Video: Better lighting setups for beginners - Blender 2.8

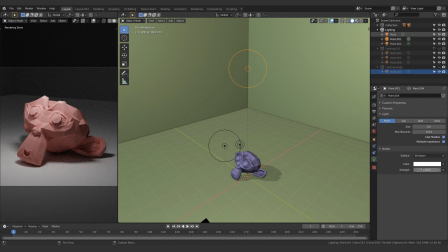the object is still visible uh i didn't lose any details and the scene looks a lot darker now and i'm fine with that so the reason i can you know the reason i can do this is because i
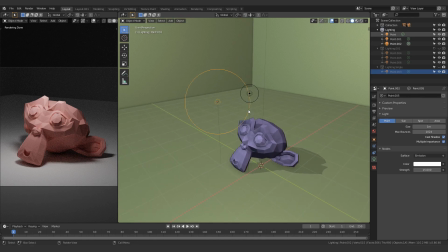added these two light sources obviously this one is let's just hide it for now it's a lot softer light it's basically adding you know more
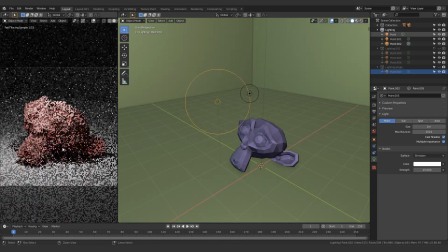details along the underside just a little bit okay it's
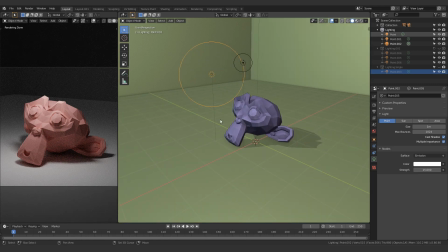just adding light along the bottom but not by a lot because if i just
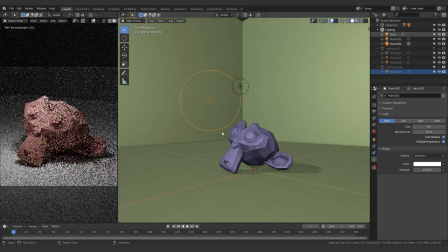move it down over here it would add a lot more light but i don't want that uh because i will color it later anyway um this one
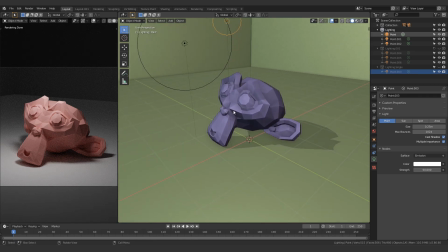this tiny one is where most of my light is coming from so if i just turn
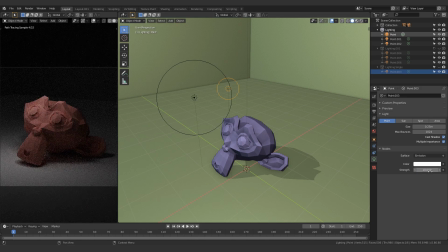this to zero okay the scene is way too dark now if i turn this to 10 all right it's fine but it's still not lit enough that's why
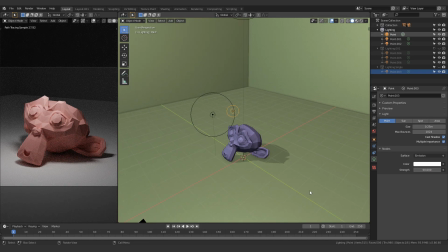i just have it at 50 and apart from that pretty much all of the other light sources just don't matter at all because i can hide this and i can hide this and okay my object is still lit enough but
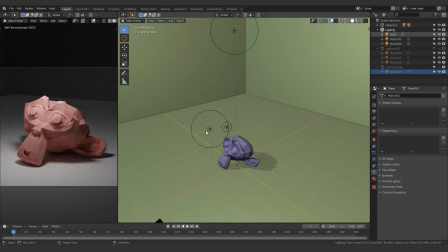the primary light sources that are actually highlighting this object and its different parts are just these two the one up there straight up does not matter so i'm just going to change this back to 100 strength now so i can
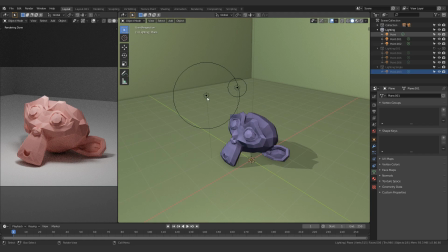talk about the light sources just a little bit more so you'll see like this one has a larger area around it than say this one and the reason for that is quite simple i want the shadows to be softer so if i just move this back down you'll see
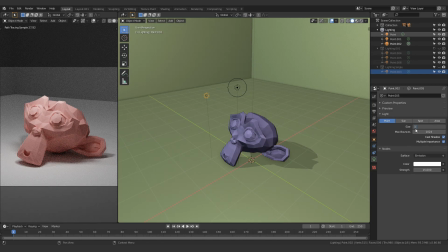the shadows just get sharper and compare this to one okay one second let me just come over here
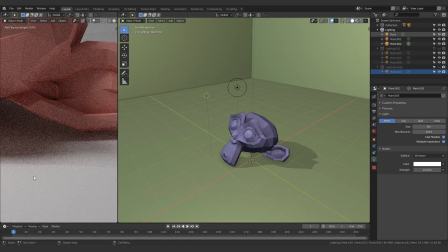okay so zero look at this sharp edge over here one
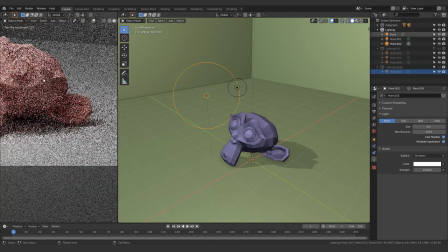the sharp edge is gone okay um that's
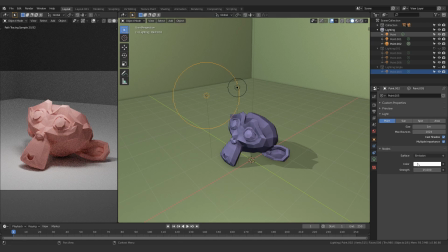the whole point of like this being uh sort of like a dim light the strength is only 15 it's not really that high so i don't want sharp shadows with this i just want this to highlight different parts that this light over here is failing to highlight secondly um this one will just determine the ambient color
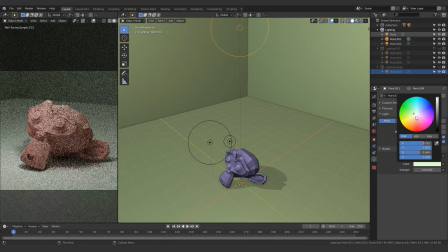in the room so if i just want my room to be more purplish greenish whatever i can just do this um this is not going to add a lot of light to my object because these two are overwhelming compared to this one just purely because of the distance so that's
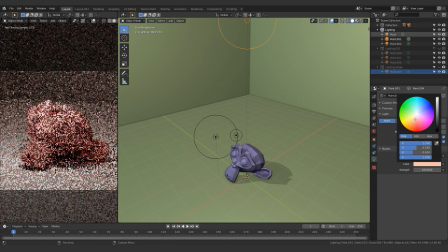also a nice trick that you can use so all of a sudden you want your room to be more reddish well go ahead you can easily do that you want your room to be greenish go ahead your object isn't gonna turn green just because you turned your light green and honestly that is pretty much it for white
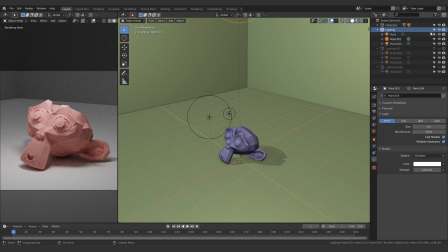colored lights so let's just quickly turn this off and go over here now we have our colored lights and you can easily tell the difference between both of them
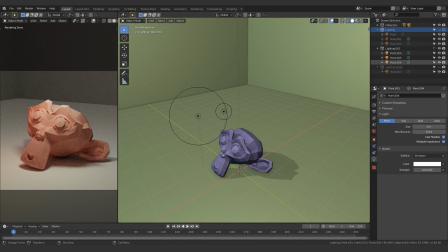so i'm just going to quickly render both of these and then show them separately so brb okay so let's just quickly
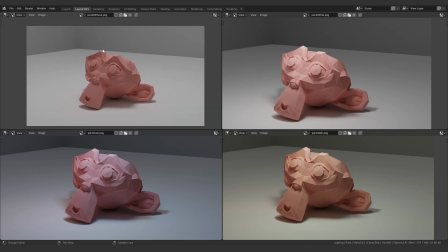talk about all four of these renders the first one it's purely flat the white light is all the way up there it's a single light source and honestly not a lot is
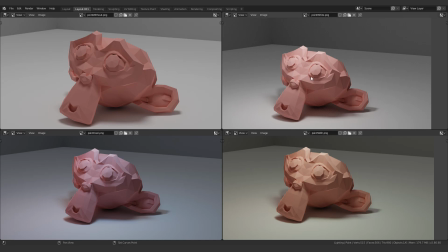happening in this picture I prefer all three of these more than this one the second one this is the pure white one all three of these light sources are white in that one so one two three they're all white nothing special is going on I prefer these two to this one now the
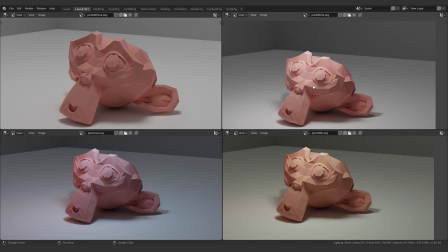reason I prefer these two is because the edges don't look as sharp as they do over here now that might be because I kind of forgot to turn on
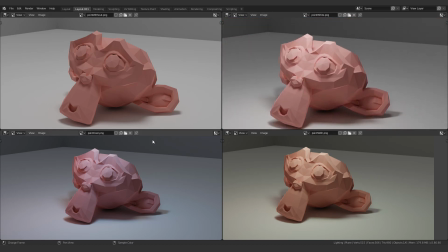denoising let's just not talk about that but genuinely I feel like it's more to do with the actual colors for this one the two